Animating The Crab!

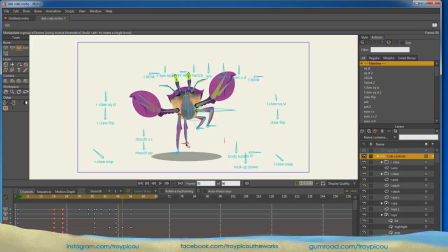1272s
I want these to kind of stretch like he's reaching for the ground with these legs here. Maybe these guys are a little up higher. Kind of hitting at different times. I like that. And then right after that, the next frame,
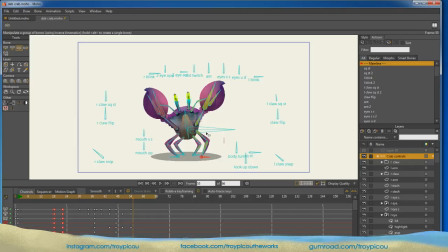1288s
frame 55, we want to bring him down so it's all coming down. And then, of course, we want to squash the crab. Bring that up. Squash him. We want his claws to come down.
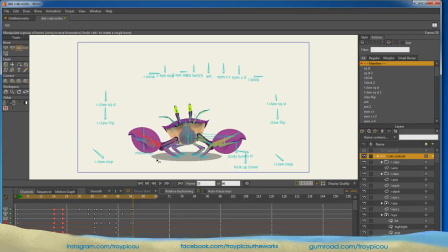1306s
That momentum of him falling will come down just like that. His eyes would blink, I'm sure, hitting. The antenna would fall down. His body might be off a little bit. Okay. All right, let's watch what we got.
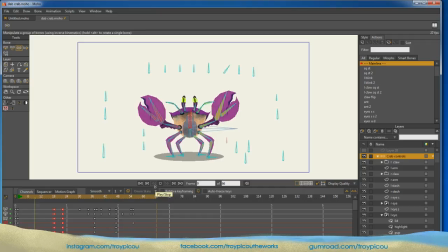Little long of a pause at the top. We can adjust that real easy.
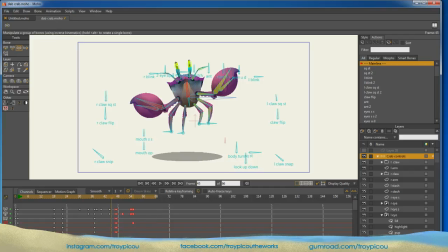1337s
Okay, so we'll just grab all of these frames right here. We'll push them over.
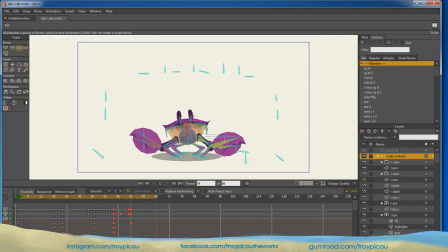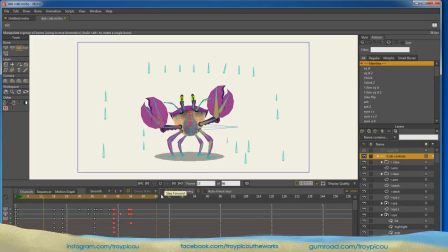1354s
Just looking for timing.
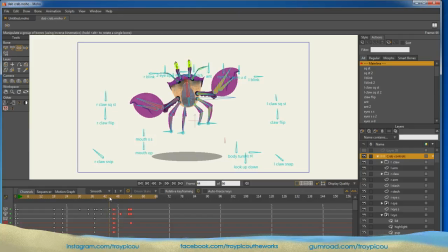1358s
We'll add some more bells and whistles to it. Right here, I think I want to keep him going up just a little bit. Keep him coming here. Keep that momentum going.
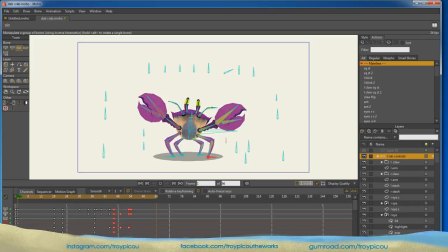1376s
That feels better.
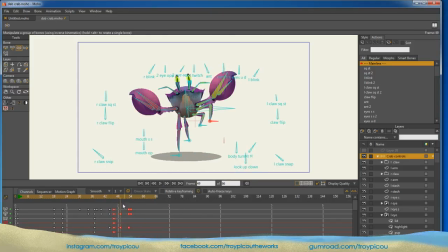1381s
I think we need to get him down to the ground a little quicker. Okay, so I'm going to move these in a few frames.
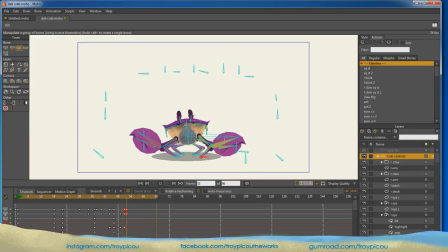Might be too quick. We'll move them. Give me another frame there.
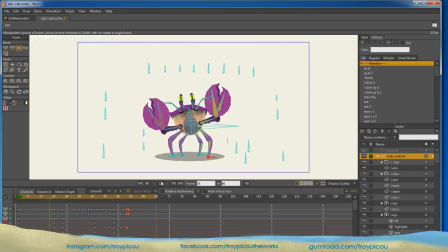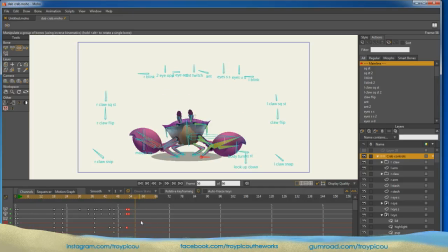1403s
Okay, so when he hits, he's down. Give me 2 frames there. And then let's bring him back up. We'll come back up to normal. We'll bring him back up. We'll bring the antennas back up. The eyes open. The antennas come up. Turns.
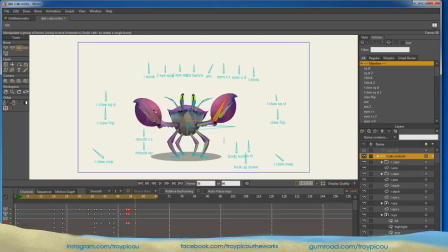1423s
His claws will come back up. Just like that.
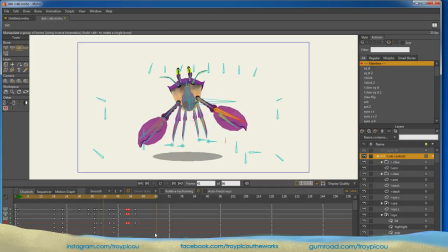Pop-up might be a little fast. Add 2 more frames to it. I like that better.
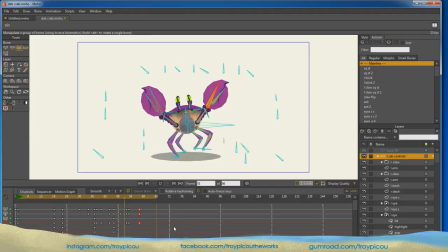1446s
So we're just building layer on top of layer.
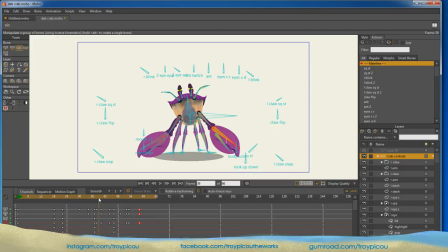1450s
Okay, one other thing we did with this rig is when he jumps, let's say about right here, we can get him looking up. So we can tilt the body up. We can make his eyes go up. That'll help sell the whole illusion. He's jumping up.
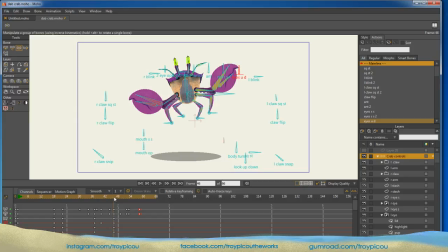1469s
And then right at the top, let's say he levels off. Like that. Up and down, we got that motion in there. So now that sells the whole roll. Leaning back, coming forward. Looking down.
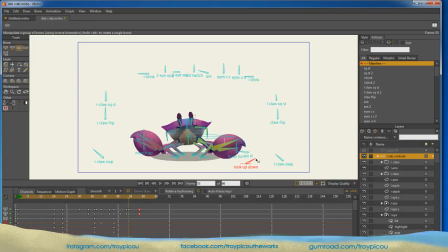1489s
He hits. He's down when he hits. And then when he pops up, we'll roll him back. So now it gives that real illusion of the whole twisting and motion.
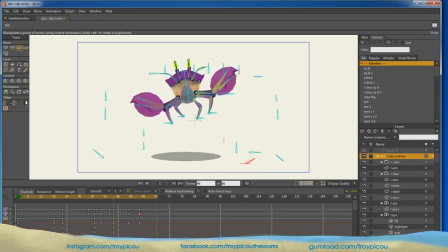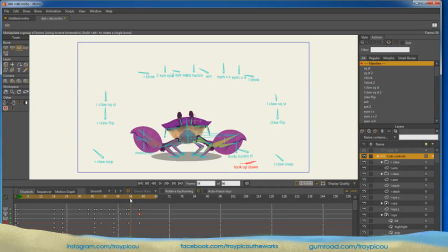1520s
So he's going to jump,